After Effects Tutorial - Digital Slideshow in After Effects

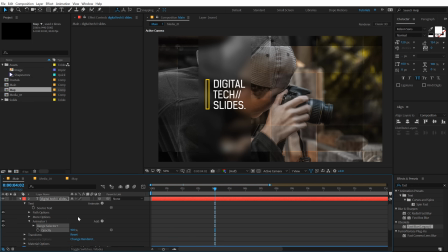12:21 Go into animate and add an opacity animation. Set this to 0.
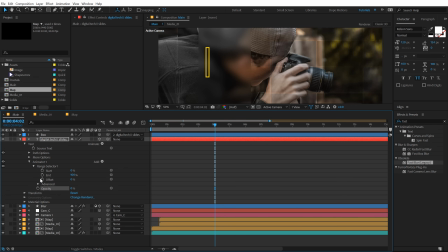12:27 Go into range selector. Let's make some room right here. And let's say around 3 seconds. 3 seconds should work. Set the offset all the way up to 100. Create a keyframe.
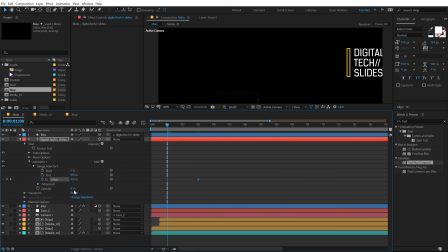12:40 Go to 1 second. Set this to -100.
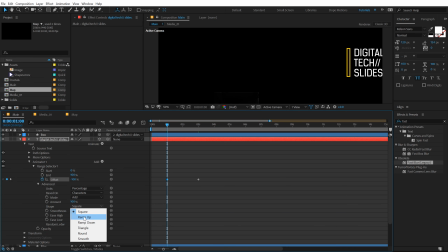12:45 Go into advanced properties and set this to ramp up. Randomize on.
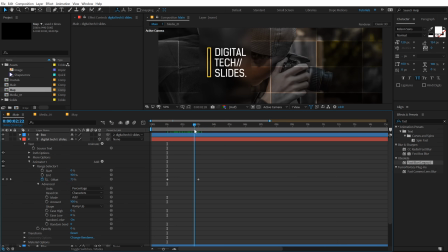12:52 And now we have this really nice digital text animation feel to our text.
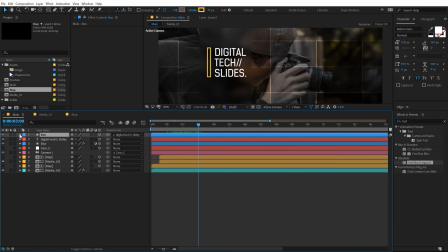12:58 Also, I can animate the box that we have. So select it, go into the rectangle path, create a keyframe,
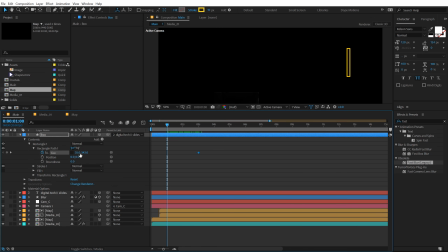13:04 go to 1 second and let's set this to 0 actually. And there we go. There we have this nice animation.
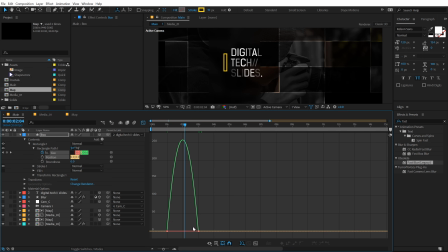13:17 Let's select this, hit F9, go into the graph editor and let's move the point to the left.
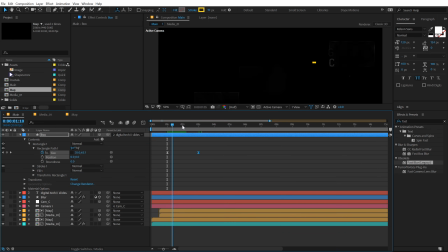13:27 And also I'm gonna add a little bit of opacity animation right here.
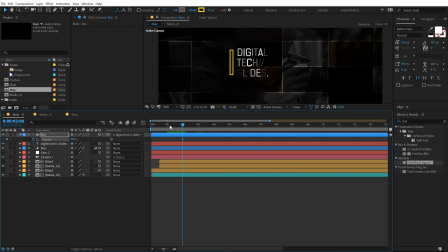13:30 So select this, hit T, create a keyframe, go to 1 second and set this to 0. Select this and hit F9. So now we have this really nice reveal, as you can see.
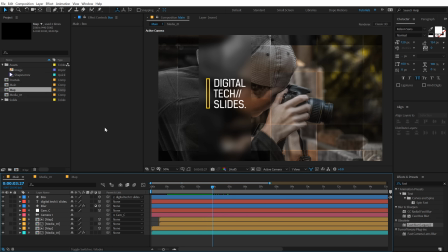13:48 Now we can go ahead and add some elements to, you know, make the complete animation look a bit more interesting and filled up. So the first element that I'm gonna add is a shape MOV that I have right over here. And by the way, you can download the complete free project file from the link in the description below.
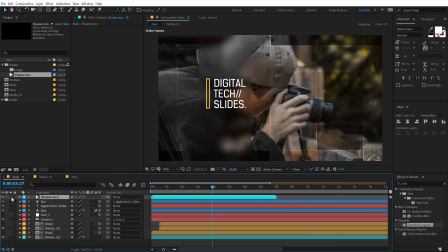14:05 So let's drag and drop it. It's basically some shapes animating. If I just preview this really quick, you can see. Pretty cool. So let's place it. Hit Control Shift H so we can see the control layers. And I'm gonna place this one right here.
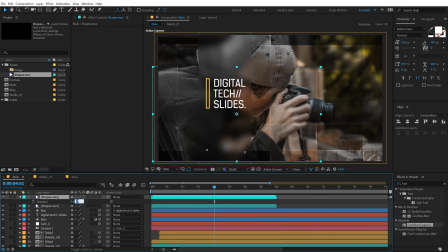14:19 Hit Control D and rotate this by 180 degrees and place this one right over here.
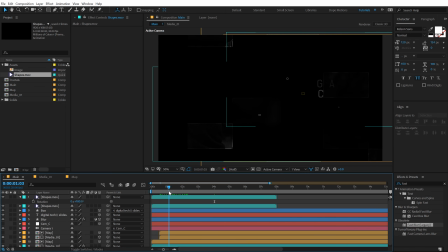14:28 So we have a nice shape animation. Maybe I move this a bit forward in time. And there we go. As you can see, this is looking pretty good. Also, I want to make them 3D obviously, so they can move along with the camera animation.
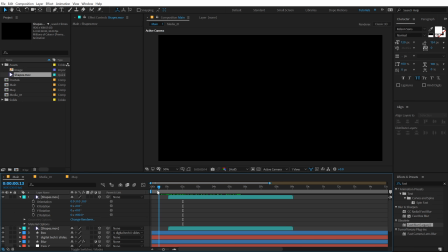14:47 Yep, that is looking pretty nice. All right.
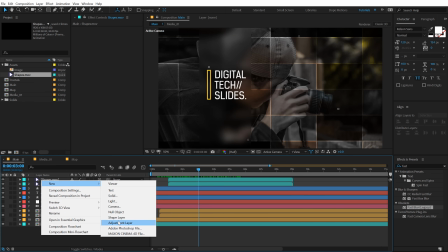14:55 And finally, I'm going to create a new adjustment layer. Call this CC for color correction.
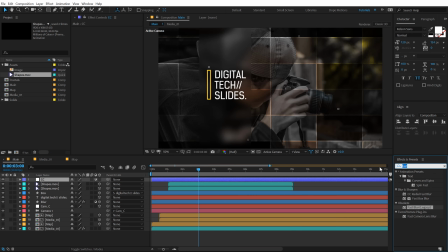15:02 Go into fix and preset and type in curves.
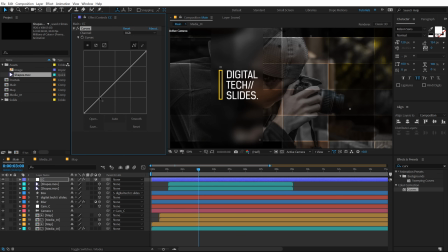15:07 And let's increase the contrast of the complete animation. Switch to blue channel and add a bit of a blue color to add that nice techie feel to this.
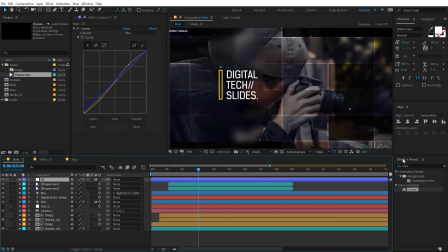15:24 Pretty cool. And let's also add a little bit of glow.
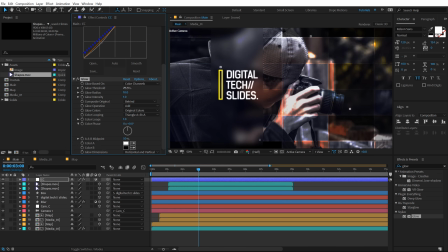15:31 And let's set this to around 70 should work, and increase the glow radius really high.
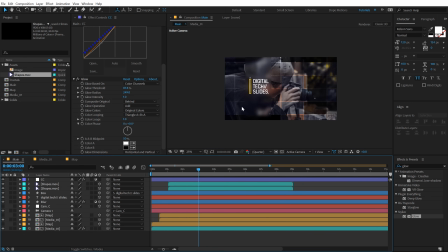15:37 Maybe increase this a bit. So yeah, that is actually looking pretty nice.
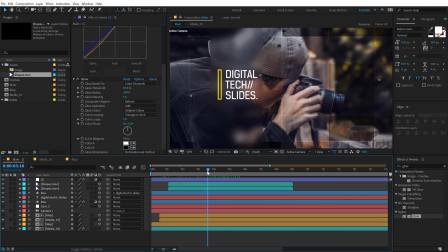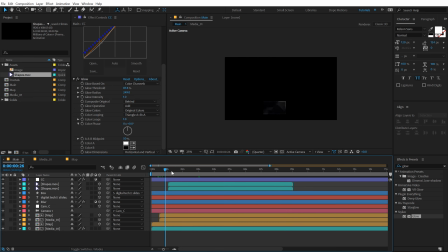Yep, there we go. So there we have our slideshow. Now, one thing that a lot of people ask me is that how we duplicate
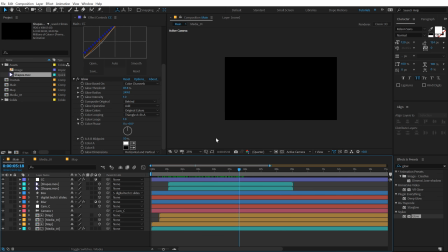16:07 this and how we actually create a complete set of multiple slides. So let me just show you that also.
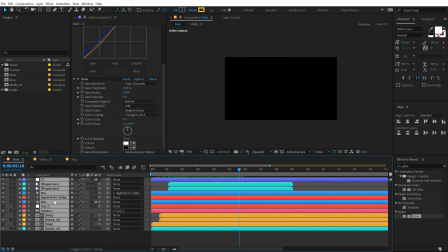16:13 So I'll select the complete all the layers, basically hit Control Shift C to pre-compose them. Call this SC underscore 01, that is scene number 01.
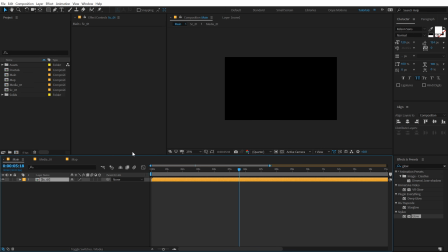16:23 And this is how I work. I create templates for Video Hive in the same method.